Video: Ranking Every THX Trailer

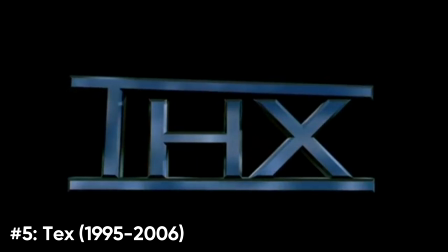749s
I can definitely remember being somewhat unsettled by this logo, which is likely due to the fact that the logo just straight up breaks at the beginning.
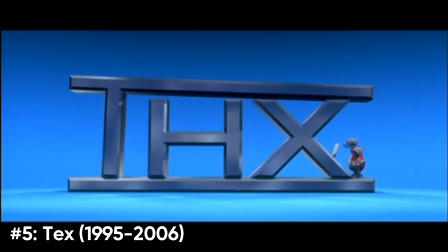756s
But thankfully THX arrives to fix it in his first ever appearance. I always wondered what exactly it is that he's hammering and sawing away at off screen, as all he ends up needing to do is pull a switch inside the T to get the logo up and running again.
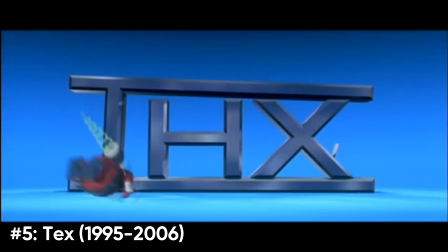769s
Well, I suppose we'll never know. Also, I never noticed that he mutters, "Oh George," referencing George Lucas, which is a pretty cool detail.
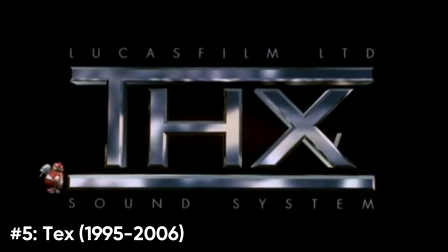779s
Also, I gotta say, giving THX a mascot was a great idea. It adds so much personality to these trailers.
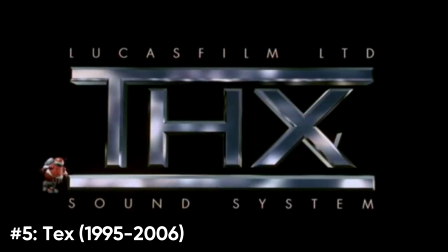784s
It's just a shame that THX didn't appear in more of them.
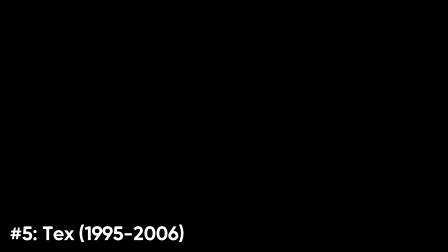787s
Overall, while I do have a slight nostalgic bias, it doesn't take away from the fact that this is a fantastic trailer with tons of charm.
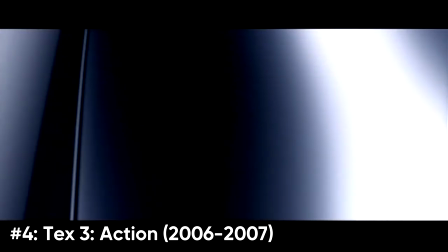797s
Number 4, THX 3, Action. Yet another trailer that really should have lasted longer than it did.
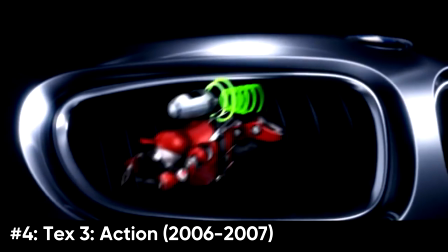803s
THX 3, in my opinion, is the best of the THX trailers, although you've probably already known that considering the other three have already appeared on this list.
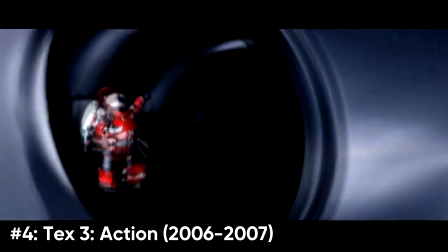810s
The name Action really fits this trailer as there's a lot that happens here.
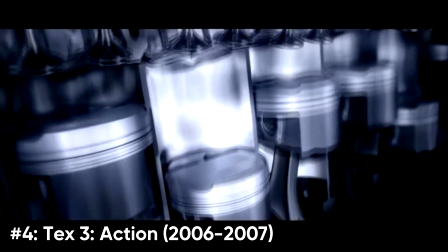814s
THX literally gets sucked inside of a BMW, and we get to see him interacting with, or rather getting thrown about, all these different moving parts.
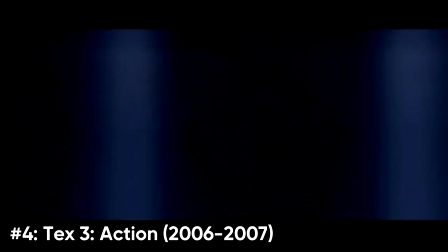823s
Now, I'm no car expert, so I don't know how much, if any, of this trailer is accurate.
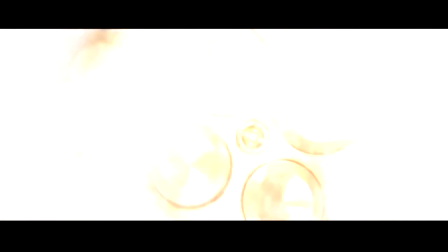828s
But is this part of the car supposed to explode?
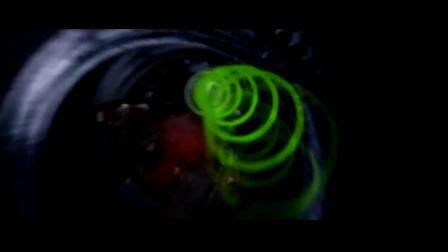832s
I don't know, it seems a little bit concerning, but hey, the car seems fine, so maybe it's supposed to happen.
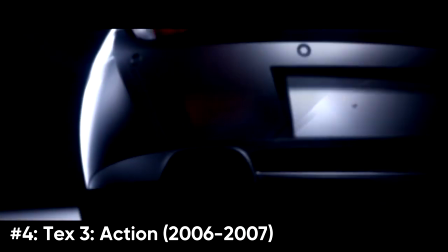838s
Also, I love how THX just flies headfirst into the THX logo. That's pretty funny.
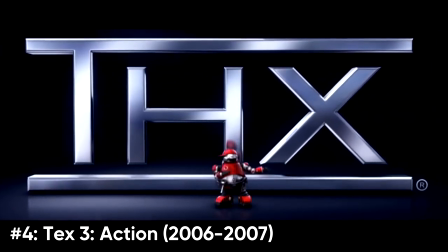843s
It's a massive shame this trailer wasn't used a whole lot, as I really think it deserved to be. Also, did this trailer remind anyone else of that one scene from Turbo?
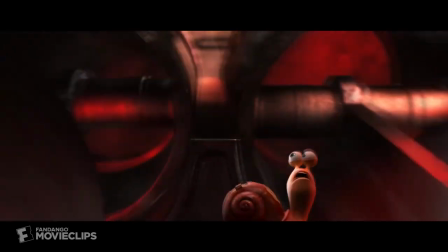851s
Is that just me? Probably.
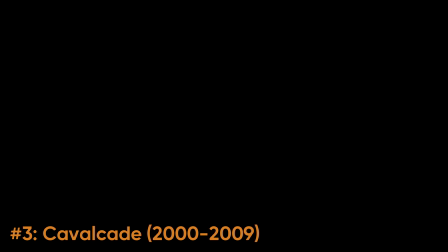857s
Number 3, Cavalcade. I remember how I said I liked how Sphere had objects that changed material. Well, the same applies here, but I like how this trailer does it more.
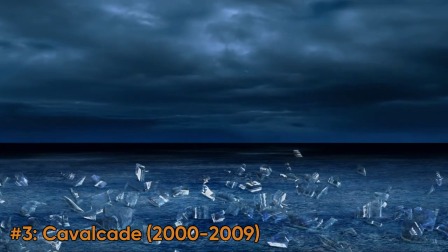866s
The way the glass sphere shatters, then melts into what looks like water, which then becomes the THX logo, which is metallic.
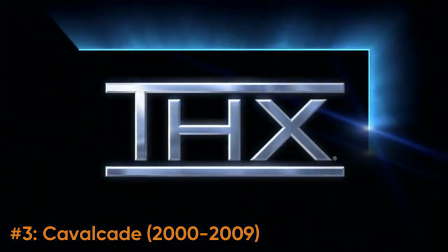873s
It makes no sense, but damn it, it looked awesome. I especially like the beginning of the trailer where we see the sphere with a literal thunderstorm inside of it.
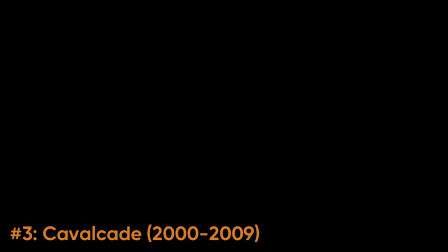881s
I've heard of capturing lightning in a bottle, but this is something else. I also like that the ending resembles a modernized version of the Broadway trailer.
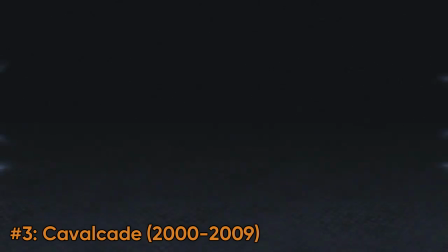887s
That's a cool reference. There's also a really cool Terminator 2 variant that was only ever seen on the DVD of that movie,
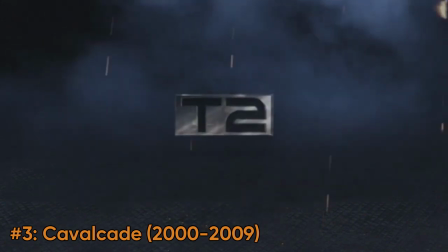894s
which I was honestly considering including as its own entry, but Avid does consider it a variant of Cavalcade,
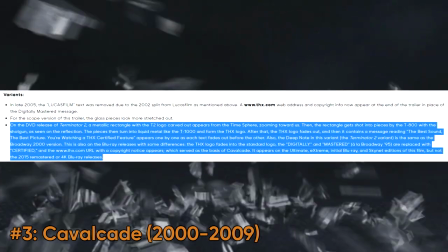899s
so I decided to leave it out.
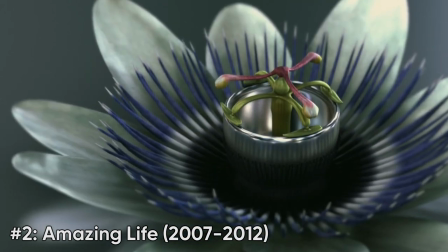905s
Number 2, Amazing Life. Amazing is definitely the right word to use here, because my god is this a beautiful trailer.
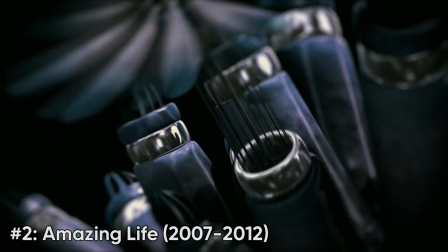911s
I love how all these different plants are somehow able to make musical sounds. It's a really interesting concept and I think it's done really well here.
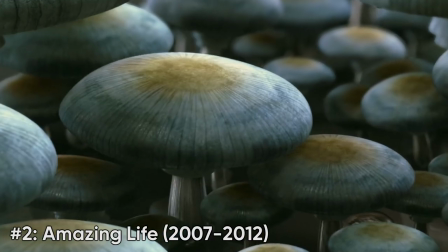919s
Even though it's not realistic at all, these genuinely seem like the kinds of sounds these plants would make if they were able to.
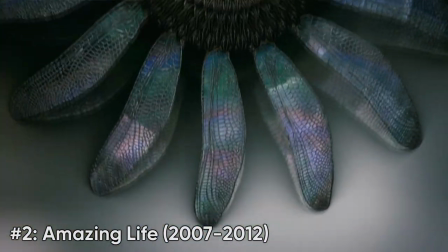925s
But even then, the animation here is so good that it almost looks real.
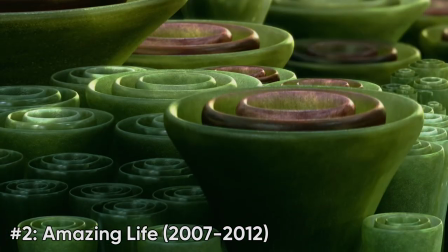929s
If it wasn't for those metal plants and the fact that everything is growing out of the THX logo, I'd almost believe this was live action footage.
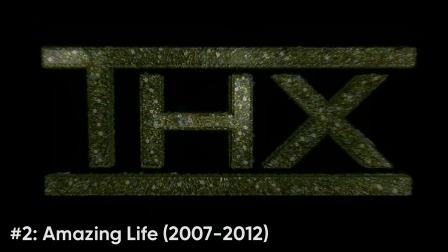936s
Going back to the audio, I love how all the different sounds come together at the end. It's a really great showcase for a sound system, and I imagine it would have sounded great in a cinema.
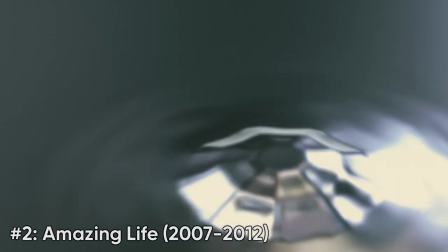945s
There's not really much else to say other than that this is a wonderful trailer, and it would have been THX's best if it wasn't for...
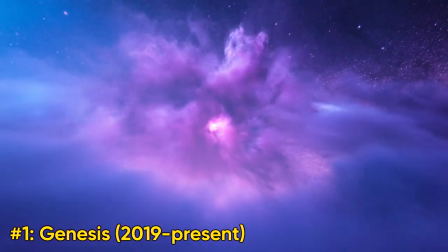955s
Number 1, Genesis. I can still remember when this trailer was first released, and just being in absolute awe watching it for the first time.
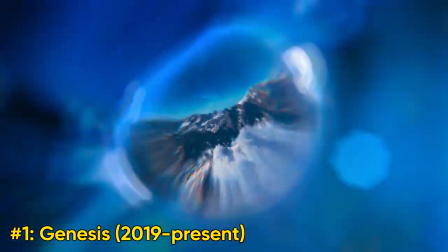963s
Almost 4 years later and yep, nothing's really changed. This is truly breathtaking, an absolute work of art.
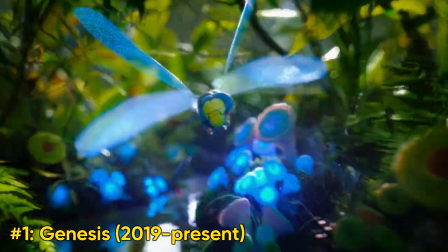969s
There's so many things I just love about this trailer. The animation is absolutely phenomenal, easily the best of any on this list.
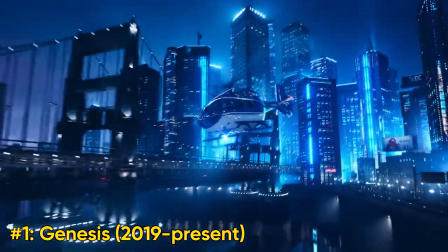976s
There's several callbacks to previous trailers such as the plants from Amazing Life, and even a cameo from Tex in the spaceship.
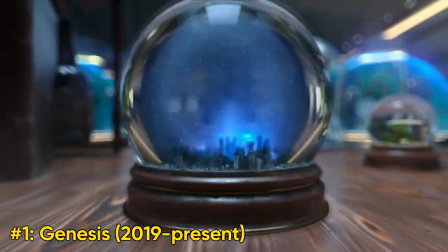982s
There's probably even more that I just didn't notice because there's just that much going on here.
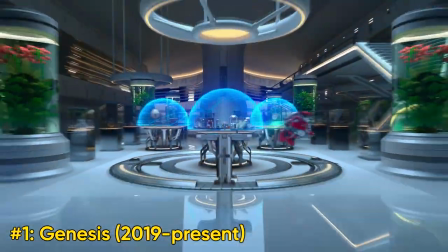987s
And the THX logo being this gigantic space station is just amazing.
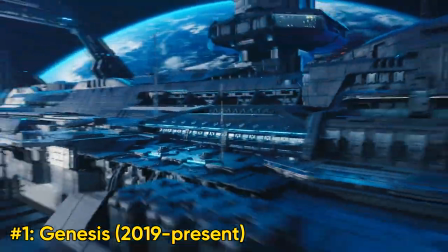992s
I also really like how the deep note keeps getting interrupted.